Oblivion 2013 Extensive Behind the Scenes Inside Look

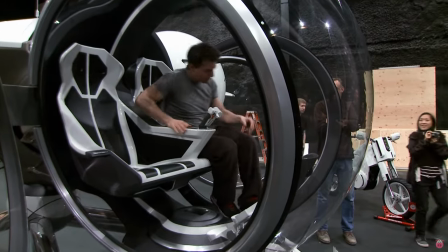(8:19)
Tom Cruise was super involved with everything. He came to the workshops where we built it.
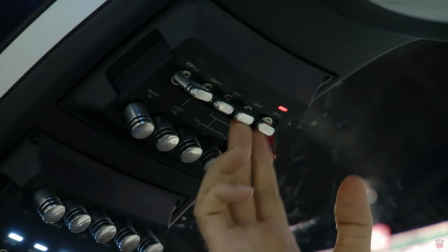(8:25)
He had some input on the controls to make sure it felt as realistic as possible with the foot pedals and the control stick.
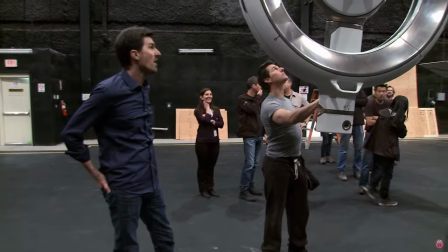(8:33)
It's so beautifully designed. Every piece of it was just smooth and elegant.
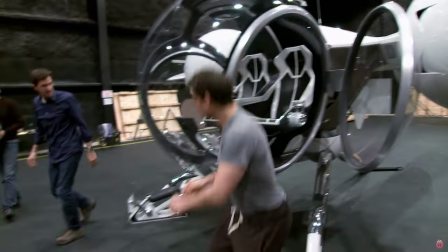(8:38)
It was really exciting to get to share that moment with him.
Good job, guys.
There's a couple different incarnations of the bubble ship.
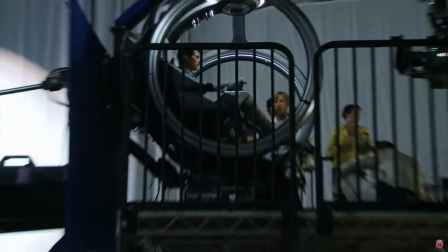(8:46)
We have the complete bubble ship and we have basically just a cockpit on a full motion-based gimbal So we'll get all the flying footage and then in visual effects We will put the rest of the ship on the back side of that ready and action
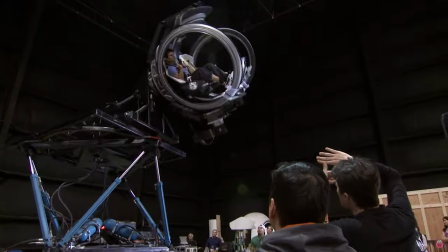(9:01)
Tom is the pilot himself, so he's very comfortable with all this movement Can we go a little faster?
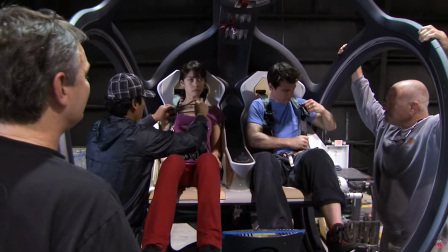(9:07)
But Olga's never been on any kind of gimbal like this before It's gonna be good.
Just relax Look at me.
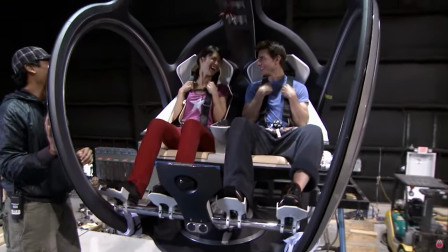(9:13) Yeah.
Okay, it'll be fine Olga will tell you today she wasn't scared.
Have fun, Olga.
She was scared.
Oh, my God!
The bubble ship is a beautiful creation when it's just standing on the ground. But you don't want to be in there when it's flipping around.
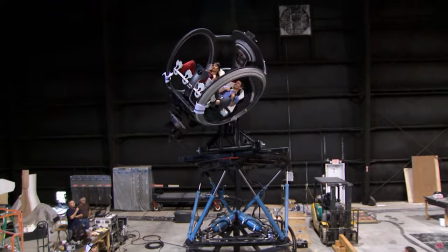(9:34) Here you go.
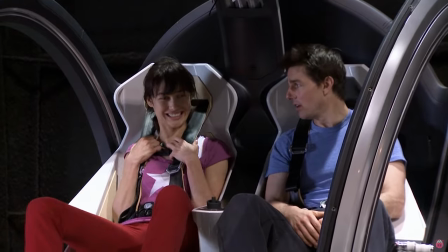(9:38)
At the end, I liked it, actually. I have to admit it. But don't tell anyone. I pretended like I didn't.
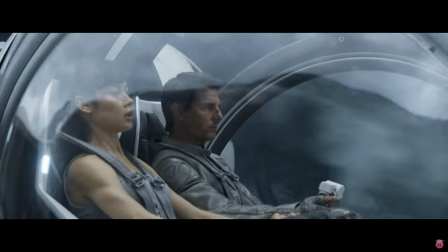(9:44)
She's very brave, she toughed it out, and her performance of the movie is priceless because it's real, it's not acting.
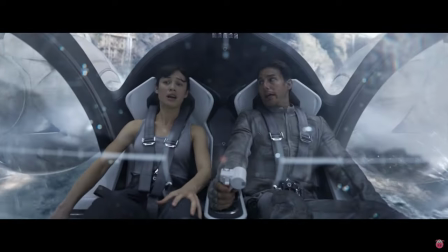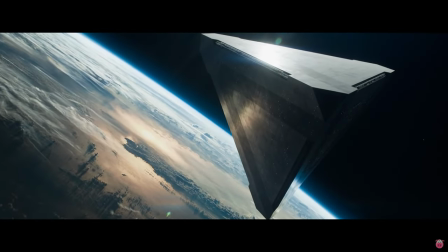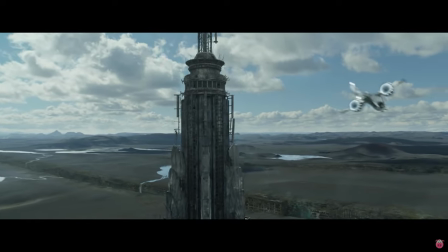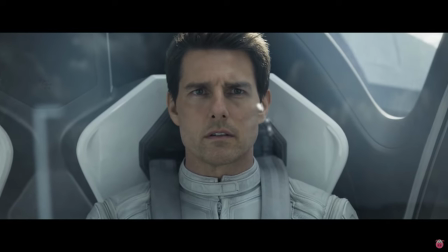(10:08)
I was listening to M83 when I wrote the story, so to be able to bring him on the actual film was a real thrill. I met with Joe Kosinski and loved the project, obviously, so of course I'm going to do it.
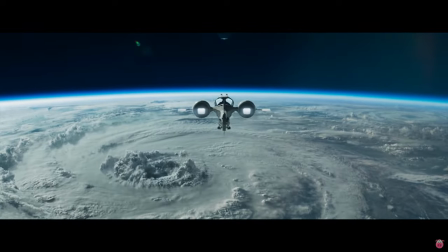(10:24)
And it's my first score, so I'm very excited about it. Anthony's music is cutting edge, but it's also very emotional, and it felt like a good fit.
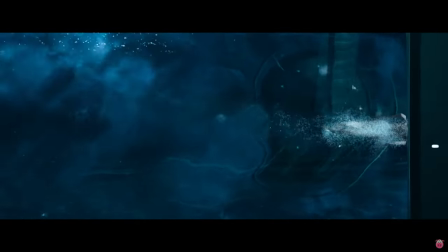(10:38)
My sound is very cinematic in a very electronic way.
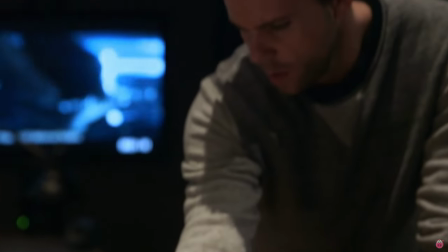(10:43)
I was very inspired watching the pictures, and it was beautifully shot.
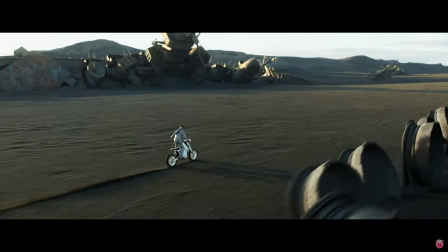(10:47)
When you first see Tom Cruise riding his motorcycle in this beautiful landscape, there's something very epic but very emotional at the same time.
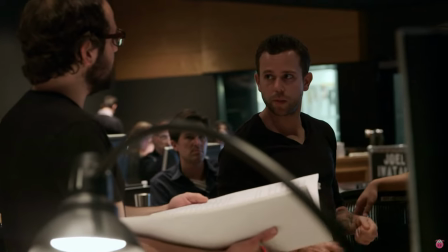(10:57)
It's a collaboration between Jokozinski, Joe Trabanisi and myself. Anthony has such a brilliant body of work behind them that has inspired me.
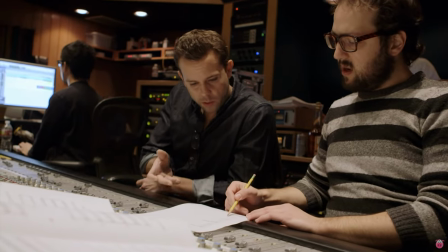(11:06)
So to learn from him as he's learning from me about film scoring, it really is a dream come true.
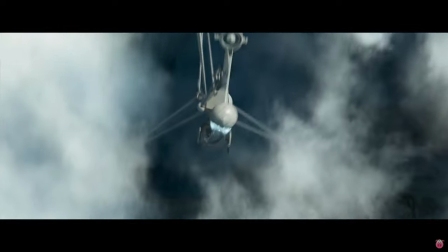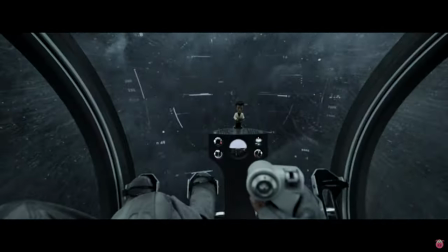(11:18)
The goal was to have something new that delivers power and epicness.
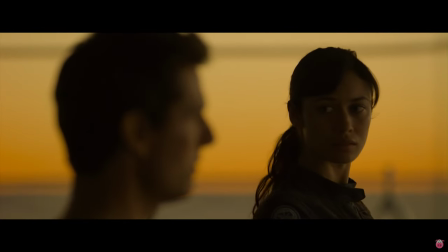(11:26)
When you have something so forward-thinking, you have to bring the same interesting element that you brought into the film-making into the music also. It sounds original, which is all I wanted. I wanted an original sound for an original film.
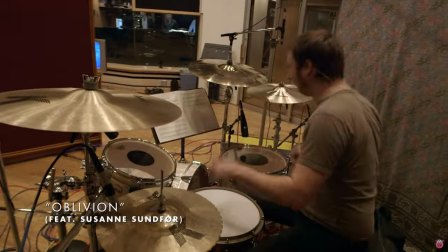(11:44) So I want the real drums to start now.
We recorded this original song for the end credits. And Susan Sunford is singing.
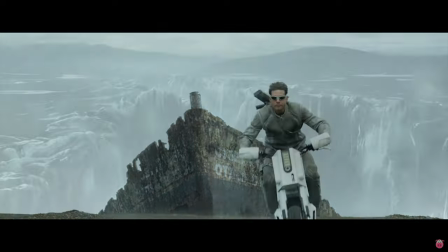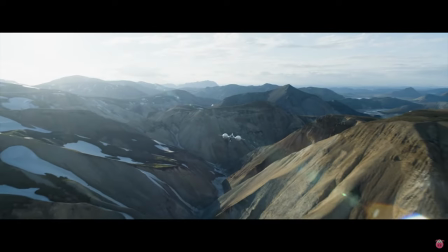(12:03)
She's so powerful and there's something majestic about her voice.
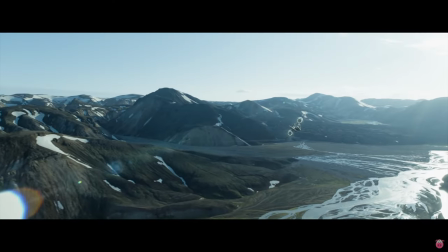(12:10)
She's one of a kind, I think. Working on this film was an amazing experience.